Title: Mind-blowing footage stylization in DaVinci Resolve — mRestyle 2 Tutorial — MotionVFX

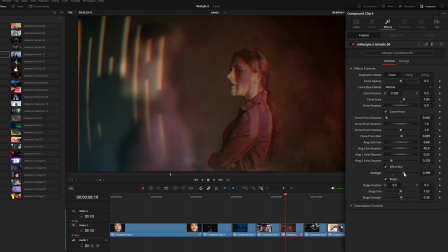4:30 The effect blur will only affect your clone, so this can be an interesting way to kind of add some depth to a shot like this.
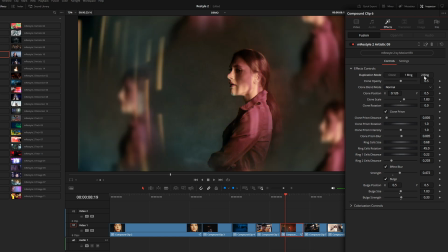4:37 And then we also have two different ring modes right here. Now these are kind of similar.
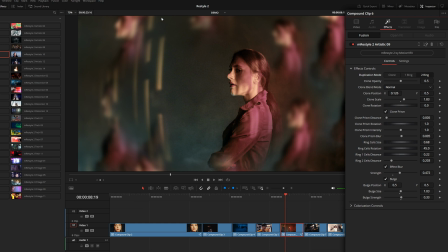4:42 They sort of duplicate the footage several times around the center here. And each of these ring modes have a corresponding slider associated with the distance. You can adjust the size of the individual copies here, as well as the rotation. It kind of orbits around the center of the frame. So you could even keyframe that.
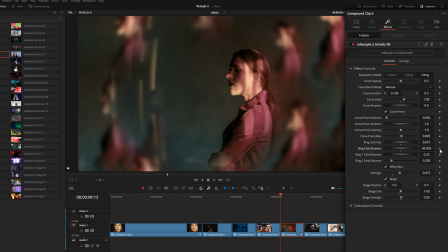5:02 I think this could look cool if you add a keyframe in the beginning here, go to the end and maybe spin that rotation just a bit like that.
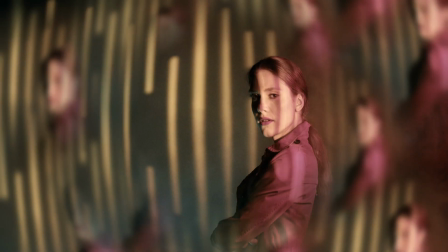5:09 And that can give us this really stylized, almost dreamy type of effect. Next up, let's take a look at a couple of these distortion presets.
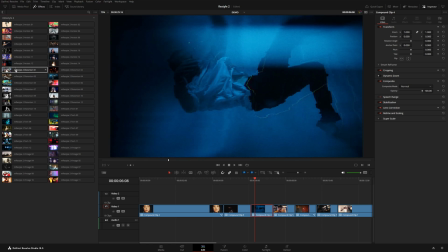5:17 Number one will kind of give you this outline around any sort of contrasty edges. And what I ended up doing in the intro for this particular effect I actually animated the refraction strength right here.
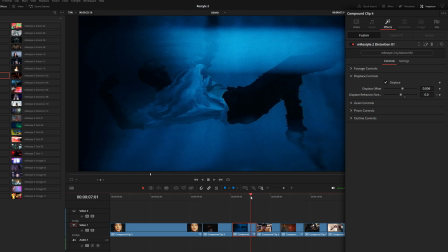5:28 So I started at zero and made a keyframe and kind of went almost towards the very end here and just increased this a bit like that. And I also went down to the outline controls here and kind of messed with the width and the brightness. Now, if you lower the brightness all the way, this will kind of fade out that outline.
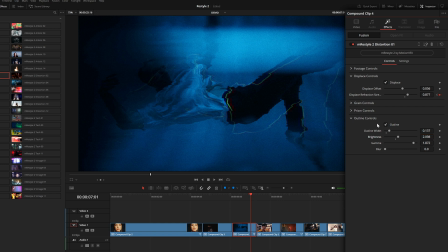5:45 So you can also animate this on and off rather than just having this hard cut off with the outline toggle. So what I ended up doing is I kind of started in the middle and made a keyframe here and went almost towards the very end and just lowered the brightness all the way down. And I actually turned the prism off on this clip.
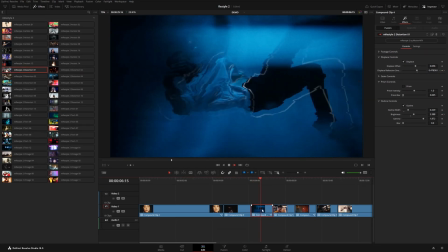6:02 So you can see that gives us this really cool outline effect around our subject, kind of growing into the camera almost in 3D space.
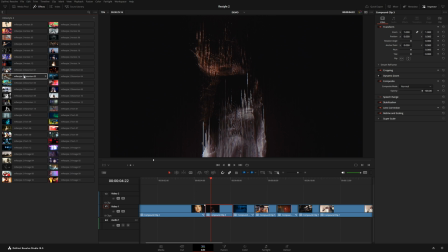6:10 Now take a look at distortion preset number 3. I think this one works really well with really high contrast shots like this.
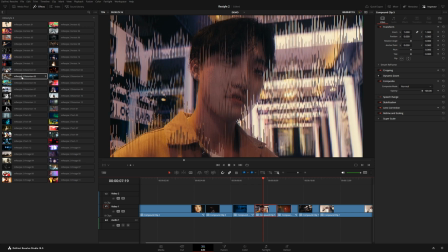6:17 It's not that it doesn't work on other shots, but you can see it sort of affects everything.
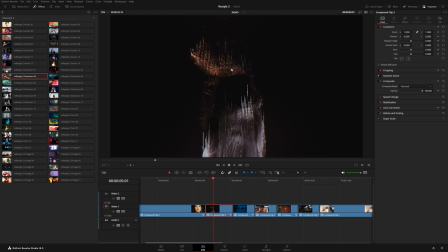6:22 But on this type of shot, I use this to kind of give us this really interesting sliced vertical effect like this.
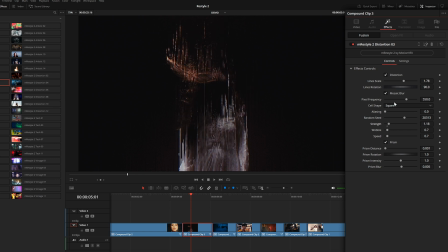6:29 Now under the inspector, we can increase the strength. We can even mess with the pixel frequency as well as the shape. So you can see little tiny hexagons or triangles or squares. And I kind of did a similar thing with this. So I lowered the strength all the way to zero in the beginning of the clip and then moved the
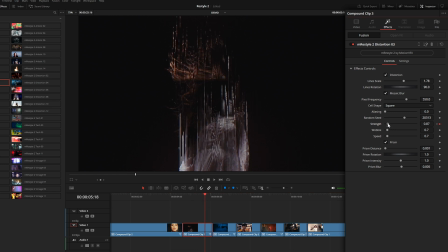6:46 playhead almost towards the end there and then just increase that strength quite a bit. And that looks really cool. And this would also work really well with titles. So here's a really simple title from our M documentary pack.
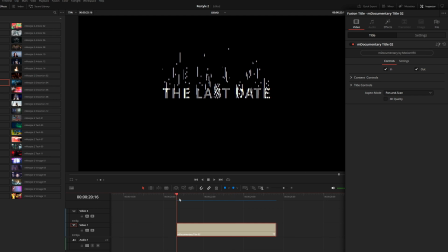6:58 And I could also add this distortion preset number 3 onto my title. And you can see it really works well with these higher contrast graphics. And under the effects, I could also animate this strength slider a bit. So maybe towards the end here, it kind of evaporates as the text fades out.
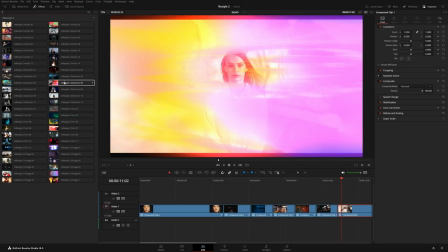7:20 Distortion preset number 6 is another really cool one here. This one's really stylized.
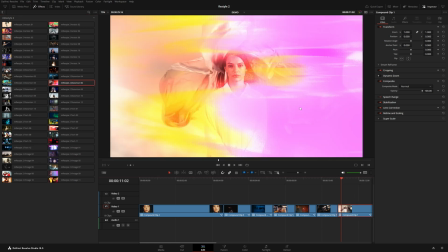7:25 It gives you these two abstract colors across the entire frame here.
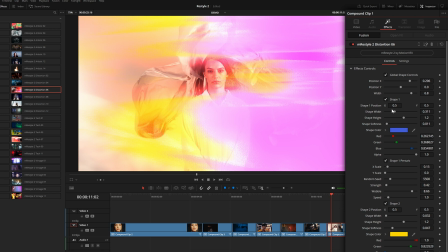7:29 So we have shape 1 and shape 2, which you could turn off individually if you wanted to. You can also adjust their position, color, softness, height, all that kind of thing.
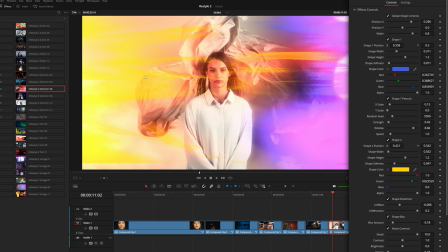7:38 And you could also use these kind of as a transition. So the easiest way to do that would probably be to use this adjustment clip here.
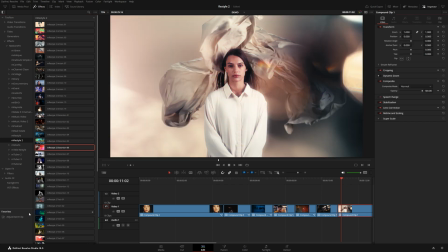7:44 So let me actually delete this effect from this clip and just add this adjustment clip into my timeline. And let's make it a bit shorter and kind of position this right over this cut just like that.
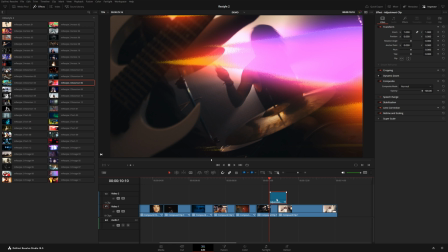7:56 Now I'm gonna add distortion number 6 onto my adjustment clip. So it's actually gonna affect the second half of this clip and the very beginning of this clip. And so what I might wanna do is animate each of these shapes to sort of wipe across the screen.
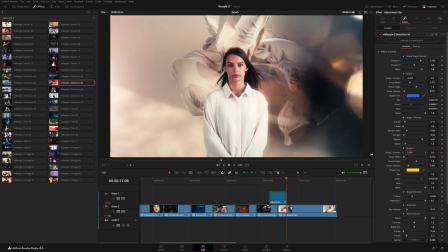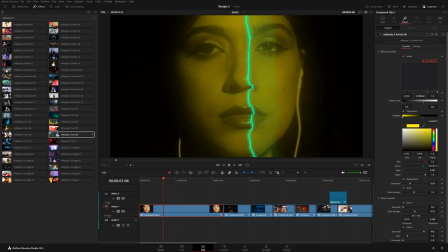8:15 All right, so taking a look at a couple of these tech presets, number 9, this one creates this scan line that kind of goes across the footage, and it even displaces depending on the type of shot. So it really looks integrated with the real scene. And if you actually look really closely, you can see this pixelated pattern here.